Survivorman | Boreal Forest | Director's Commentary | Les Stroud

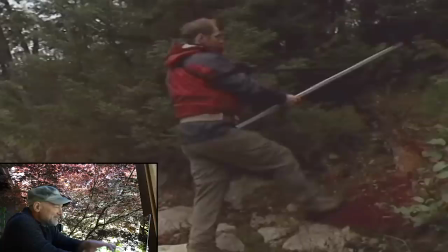8:20 And as a result, necessity is the mother of invention, and there was a lot of things I tried to invent as I went along.
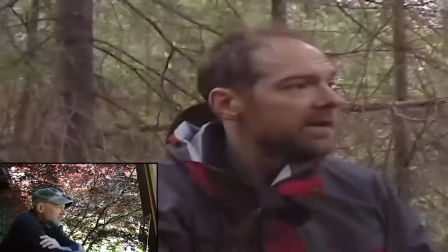8:27 This was the first. I wish I'd patented it.
It's the hikers that often, or lost hunters, that often have panic set in.
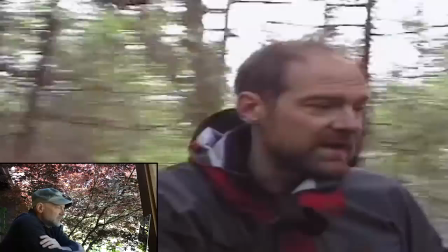8:35 They don't think about making a shelter. They don't think about sitting down and staying calm. often what happens is
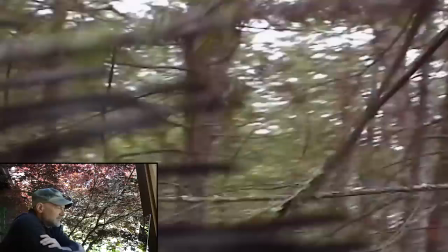8:42 they just take off and they start going pretty much as fast as they can
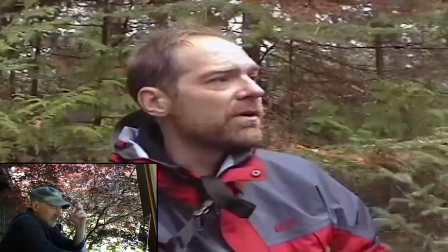8:48 to try and get out because they're certain that just around the corner is going to be the trail that they lost or the road or their
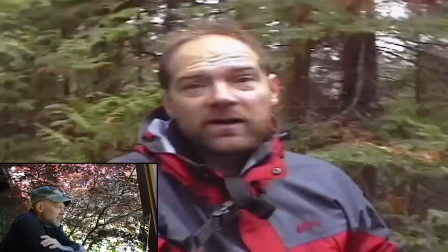8:57 car or wherever, the parking lot, wherever it was they left to go on that hike. Generally speaking, though, they never find it.
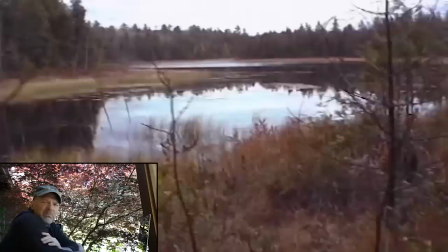9:04 Yeah, I've got that point across a couple of times, you know, the panic,
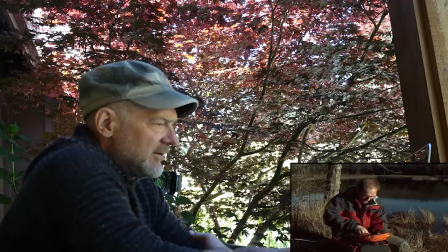9:07 the feeling because there's a big monster chasing you though that's that's the feeling and uh all right i'm just gonna camera
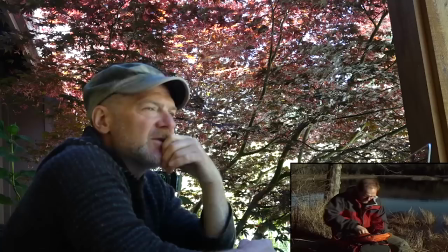9:13 stop this right here um and that is the thing you know and i've said that on i think i said it in the sierra nevada episode and original pilot here you just have that fear that panic i chose over time to repeat
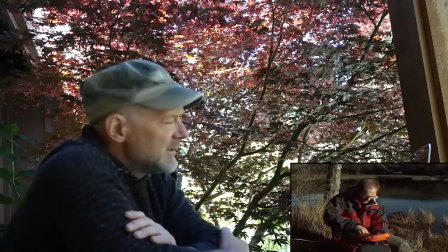9:27 the odd bit of information in case people hadn't seen a previous episode because it still mattered it still mattered that you know that the first thing you need to do is calm down That's not the first thing you do you panic. That's the first thing we did so in this case
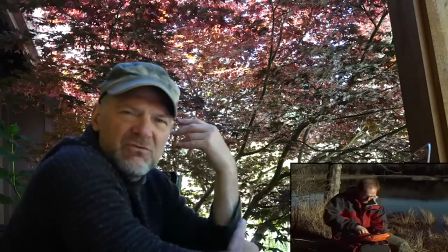9:42 There it was again and just pushing through the bush scraped get cut off to get bruised so now
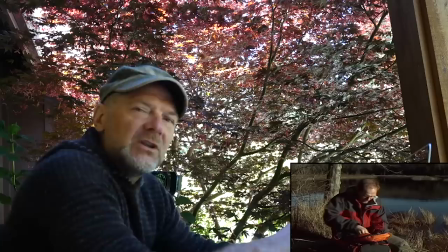9:49 This next little segment was all about and I did this for for a season or three where I where I just like I'm always wanted
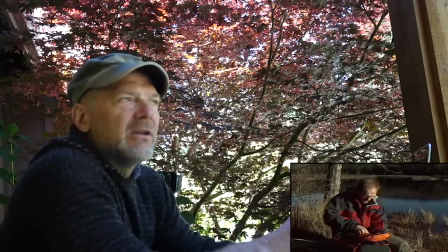9:55 to lay out everything that I had What after a few years? It just became a thing of I'll just tell you you guys trust me now I'll just tell you.
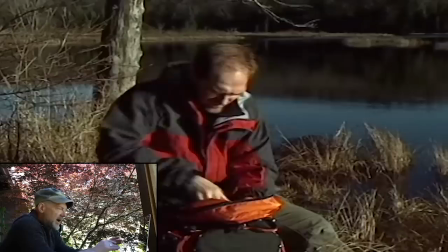10:05 You know what I'm doing. And I didn't need to waste a lot of viewer time on laying out all of the things that I have in my pack.
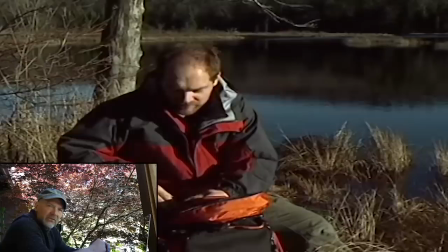10:14 But this was the beginning. And it certainly helped to tell the story. You could visualize and go, oh, that's all he has.
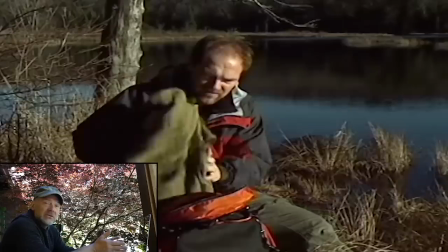10:21 It's one thing if I say I only have this, this, and this, but it's another thing if you look at it, because it doesn't look like much.
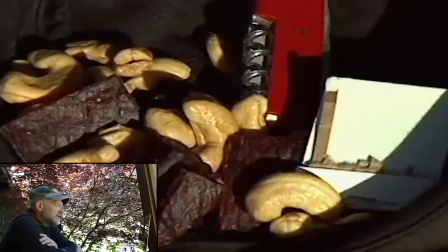10:25 Spare fleece. It's going to help. I have my hat.
So I'm not sure why I don't have a second angle going on here.
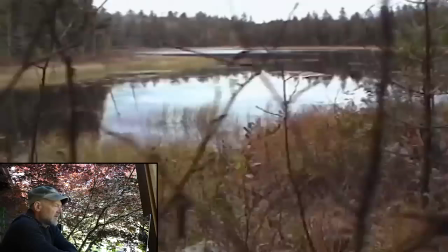10:33 Oh, yeah. There's a little bit of... So there's the stuff. One match and a Swiss army knife.
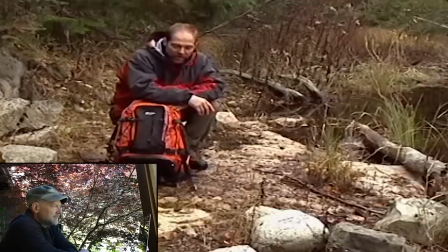10:38 Got a great discovery over here on this side of the river. This big flat rock is going to be a great spot for me to get a huge fire going to try and dry out.
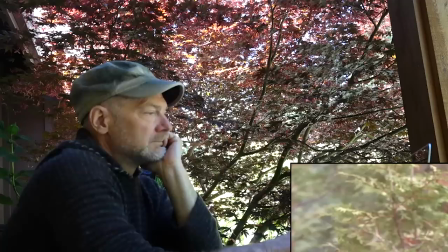10:47 The good news is that it's not raining yet. The bad news is that it's snowing.
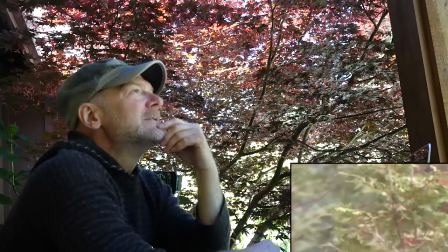10:54 Oh, yeah.
I'm wet and it's snowing.
this was the episode that I had experimented with a number of
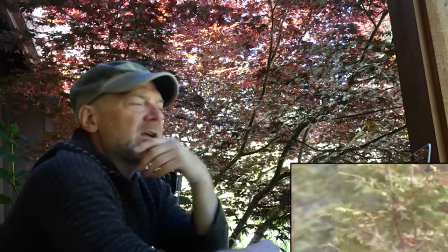11:04 different cameras I think I had a Panasonic a Sony and JVC
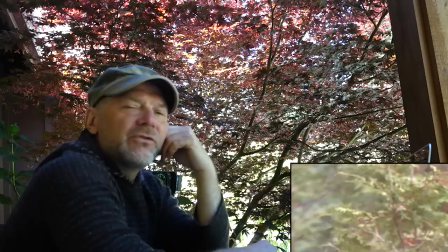11:10 and all of them small cameras and I used them and it was an editor's nightmare because in technical terms they all operate on different codecs and when I got them into the edit suite the color balancing and just the different codecs it was a nightmare for the editors.
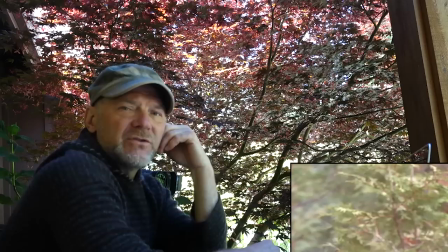11:27 And so I learned from this episode on always have one brand of camera. You can have three versions of the Sony or three versions of a Canon or a Panasonic. I actually had a Canon on this one as well. But having, you know, trying to match up a Panasonic and a JVC or a Sony and a nightmare.
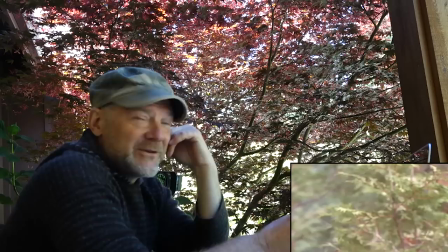11:45 I learned that on this episode. I didn't want it to be snowing on this episode.
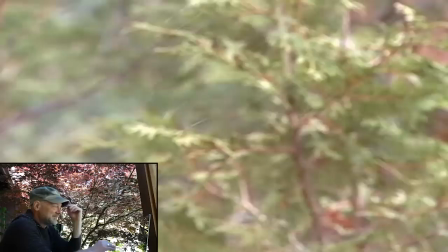11:50 I thought, oh, it's going to be all right. And then, oh man, the cold weather started to come in.
I better get the fire going soon.
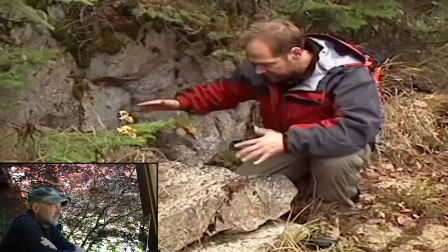11:57 This big rock area in here might make for a great shelter area if I can
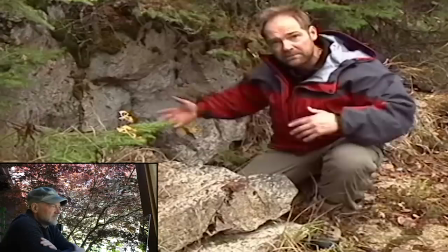12:02 build a big fire all along here and reflect the heat back to me later in the night.
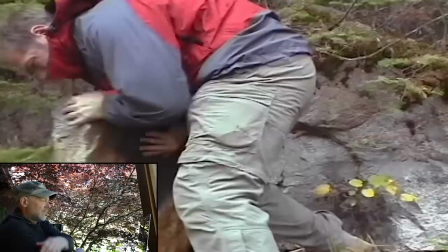12:07 This guy's a little bit in the way.
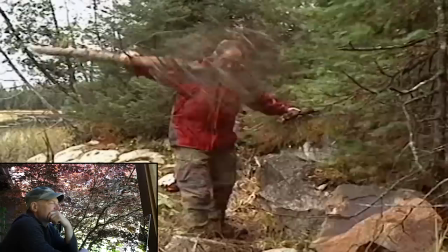12:12 That would have helped a lot more if I had an axe. Gathering firewood without an axe is not easy, you reduce to pretty much a lot of small wood.
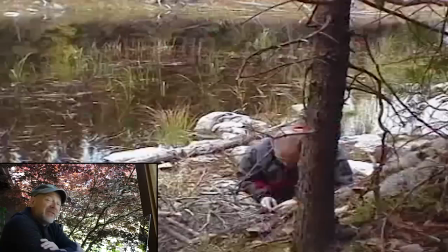12:21 It takes a lot of gathering.
It's very true. You know, there's a lot of firewood. Actually, you know what my favorite is?